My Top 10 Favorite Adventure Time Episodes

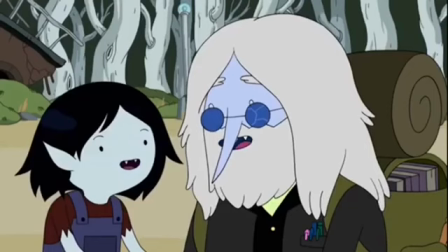Being one of the show's most critically acclaimed episodes, Simon and Marcy tells the story of a younger Simon and Marceline exploring the post-apocalypse.
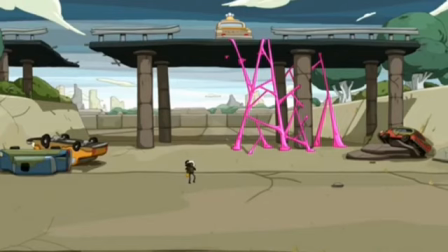I love the visuals of this episode, there's just so many little details that it's such a treat to the eyes.
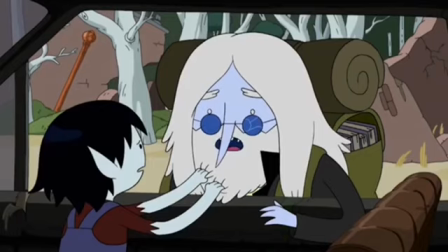And seeing Simon struggle with the crown completely recontextualizes everything we know about his character.
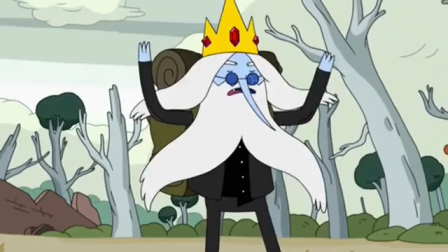He doesn't want to wear the crown, but he has to in order to protect Marceline.
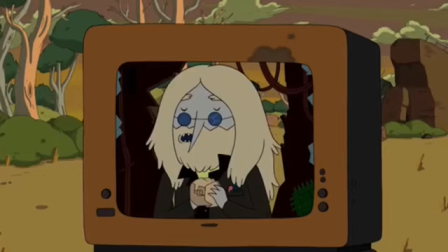But I also like that the episode isn't completely doom and gloom either. It manages to throw in some lighter moments between the titular characters The comedy in this episode doesn't feel out of place Because it makes
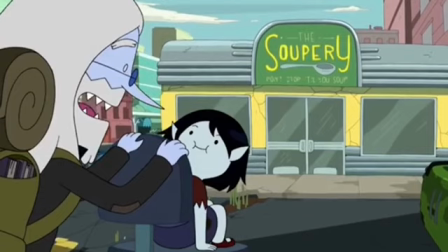sense that Simon would want to cheer up Marceline during this time The episode mixes the comedy with the drama perfectly And I mean,
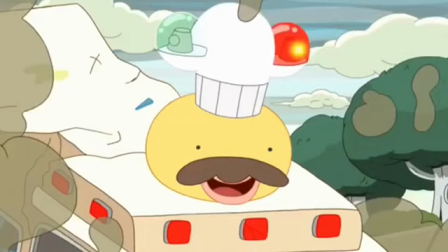come on, you gotta love the clambuance The climax to this episode is definitely the best part I
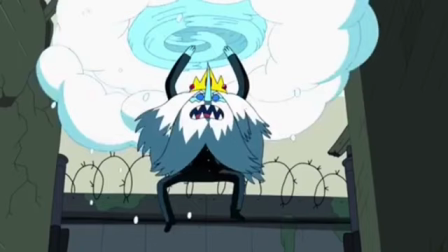don't know how I could get emotional about a character singing the Cheers theme song but somehow this episode does it.
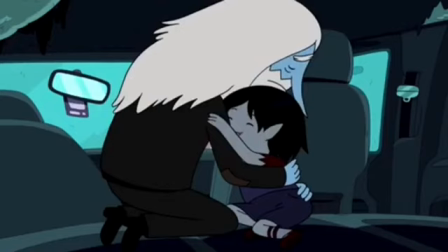And the fact that after all that, Simon calls Marceline Gunther just melts your heart.
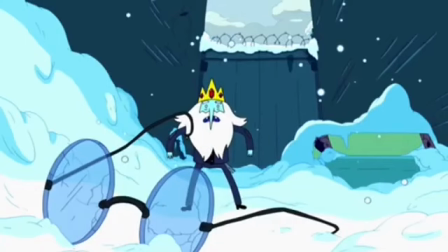Simon and Marcy is a masterpiece of an episode. I can definitely see a lot of other people putting this at number 1, and I really wouldn't blame them. There's just two episodes I like a little bit more. At number 2, we have Elements Part 4, Cloudy.
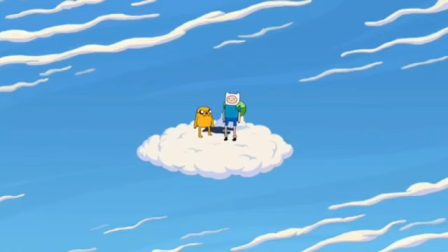If you knew me, you could probably predict this one. however, if you don't know me, then this is probably a surprise. I'm sure nobody likes this episode as much as I do, but to me, this one is just so delightful.
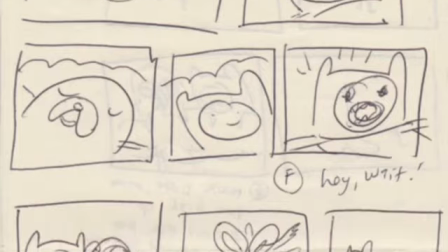This episode was originally going to be a part of the show's first season,
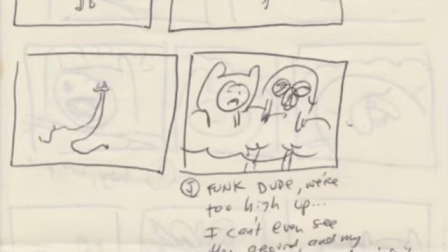and while I think it would've been a good episode either way, I think it works a lot better as a part of the Elements miniseries.
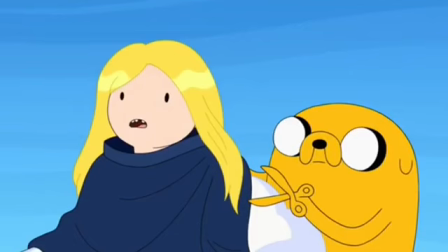Finn and Jake have gone through and are currently going through so much up to this point in the series that the conversations they have just feel all the more meaningful.
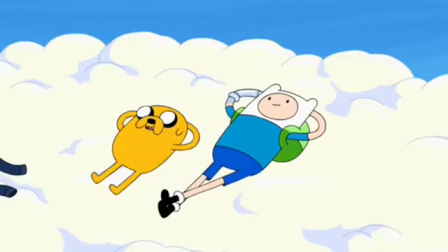The relationship between Finn and Jake is one of my favorite aspects of Adventure Time, and I think this episode sums it up beautifully.
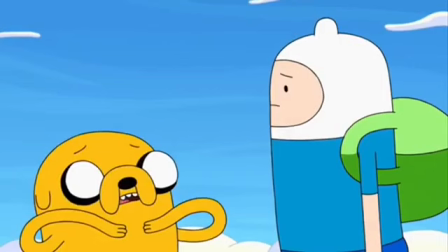It's a bottle episode, and one that reveals so much about the way Finn and Jake are feeling.
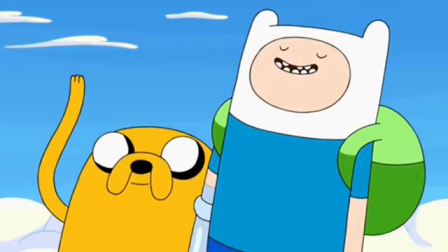But it's also just a fun Finn and Jake hangout episode. You don't have to analyze what they're saying to enjoy it, but you can if you want to.
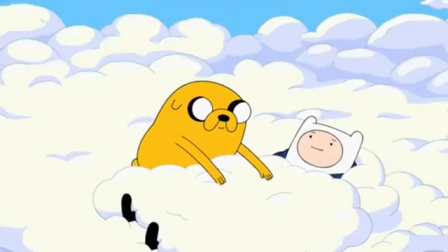I love this episode's placement smack dab in the middle of the Elements miniseries. It serves as a nice breather in the middle of what is a pretty heavy and chaotic miniseries. But the episode also feels surprisingly standalone. You can enjoy it with or without the context of the rest of Elements.
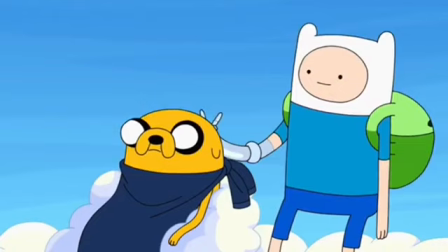I love the haircut therapy sessions, it's just so adorable, especially the fact that this is apparently something they'd been doing since they were kids.